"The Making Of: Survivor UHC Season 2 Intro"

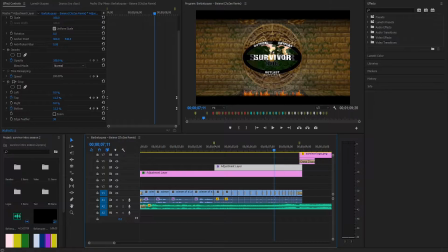basically this background fades out and the logo is just on a black screen.
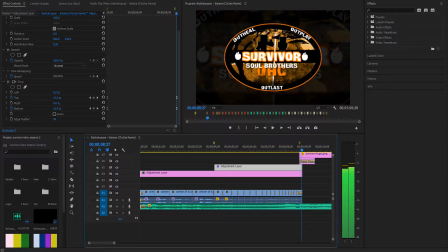So the same thing happens here. Basically it's on a black screen.
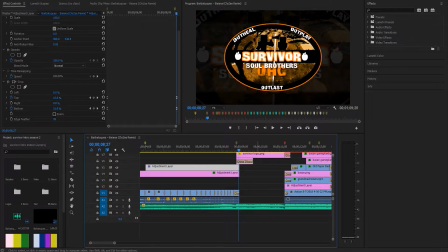Like I was gonna have something in the background here, but then I realized, oh, that's actually like pretty nice for continuity's sake, I guess you could say.
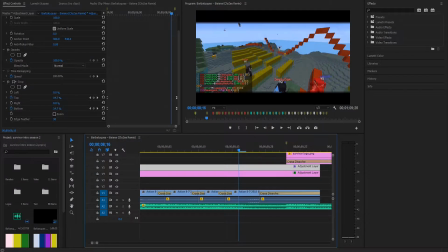So yeah, we've got all of the clips, and then all that happens,
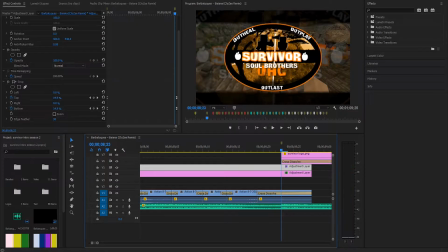it literally just cuts in, because that's like how hard the beat is. And I feel like a cut in, I don't often do cuts. I usually fade something in, like just with a few seconds, but a hard it comes in really fit well here, I think.
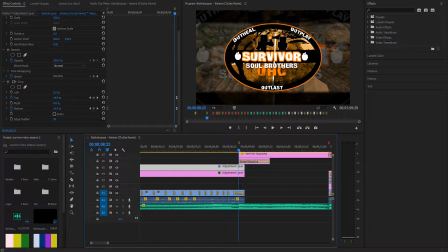That's one tip that I have for like up and coming intro makers, I guess. Like, don't just put in an effect just to put in an effect. if you're using an effect, you want it to have purpose, really. So that's why there's this. Another thing that I added was this layer right here.
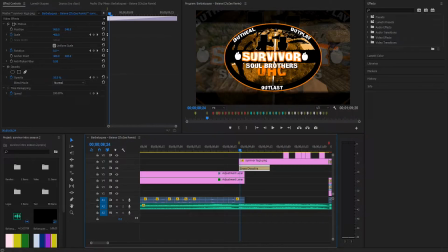So this is, you can see the main logo, but then you've got 10% opacity, the logo at 400 scale. And it fades out pretty quickly. It's really just to like extenuate the whole, like, bam, the logo just came in.
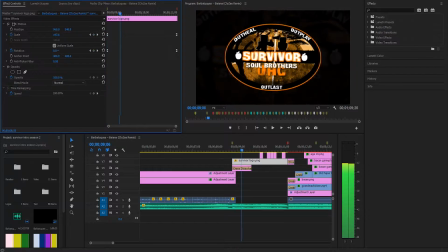And then all the logo's doing here, it's out of scale, and it's zooming out a little bit and also rotating slightly.
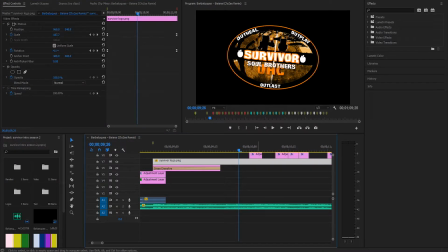And then we get to these things. These are just little directional blurs and Gaussian blurs. I varied them up based on the beat, kinda.
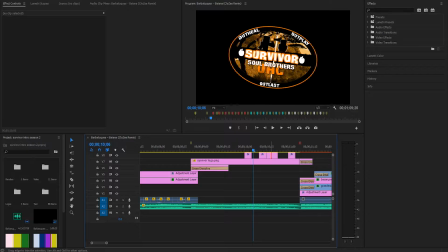Actually, yeah, I got directional. We got a Gaussian blur, then just all directional blurs, basically. Yeah, that's that. It just goes with the beat.
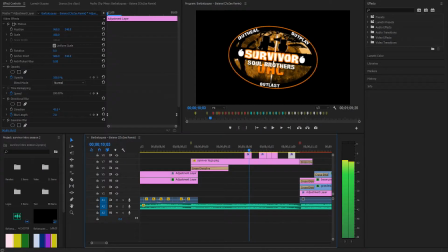It makes it so it's not super bland. Just, oh, here's the logo fading in. It adds something more to it.
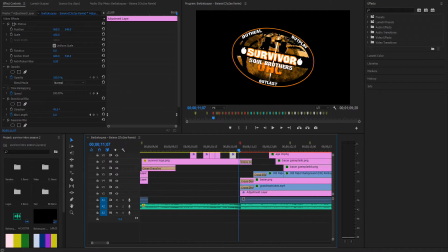And now we get to the actual part where we introduce the players. But first, before we do that, I want to talk about how this fades out.
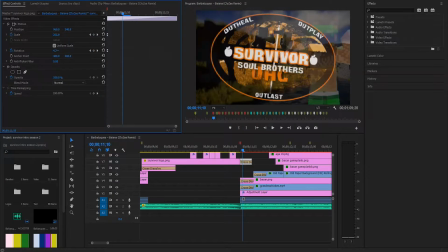So if we go to here, you'll notice that it scales up very rapidly,
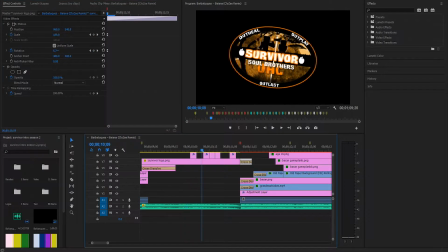and how when it went from center and it started tilting clockwise.
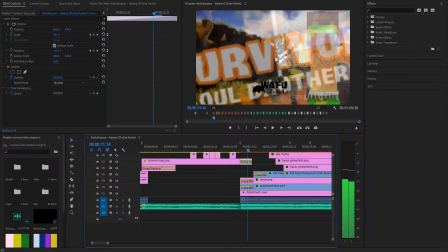So when I zoom out, I make it tilt counterclockwise and outwards. So that's that.
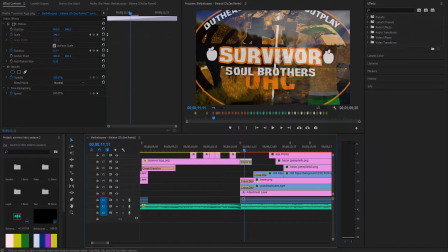And now we get into the actual intro part. So there's a lot going on. There's a lot of layers. So let's start. We have this bottom layer. This is the background footage.
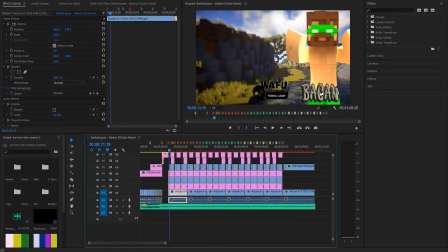This is to show what the map looks like for Survivor. So every 3 players it changes, because if you've watched the intro, you'll know that there are 3 tribes with 6 players each.
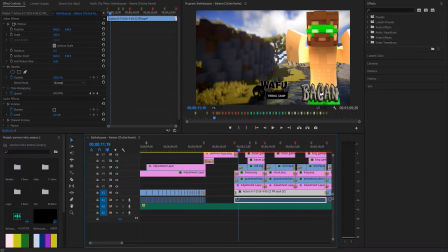So 3. The math checks out. So that's the background. It has a little bit of a fade. Other than that, doesn't really have any effects. Adjustment layer. What this adjustment layer does, if I get rid of this, what it does is it splits the screen in 2.
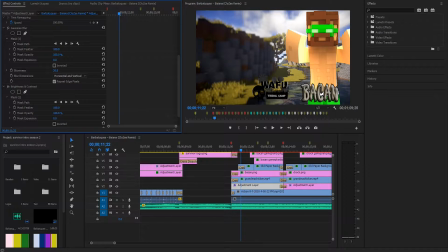So you have the player and the name of the player on one side, and then on the other side, it is darkened and blurred. So it brings your focus over to the player. That's what brightness does.
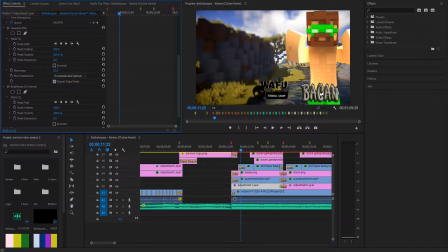Like, your eyes naturally go to the brightest thing. So that's kind of just to help you focus on the players. I don't know. It was a nice effect. It added something more to the intro.
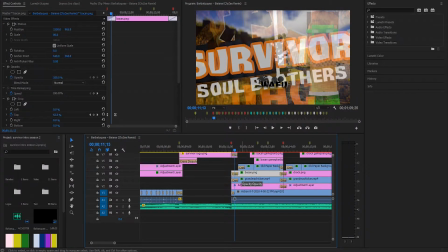And then we have bacon.
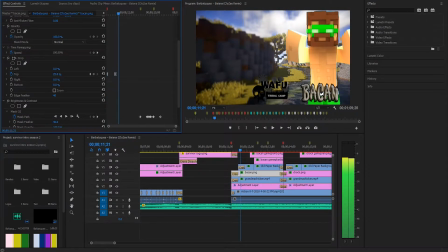This is the text. It's quite simple. All it does, just to start here, is if you watch it closely,
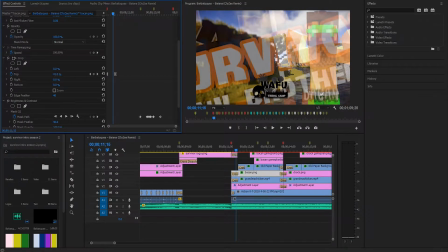you'll see that the crop, it just goes from bottom up and slowly reveals it.
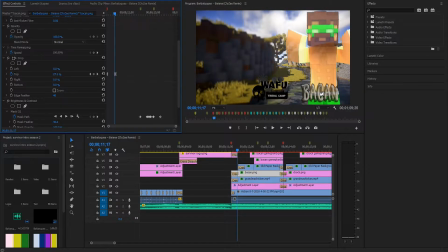There's a little bit of an edge feather, so it doesn't look too harsh.
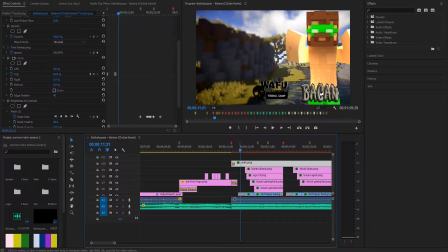And the tribes are up here.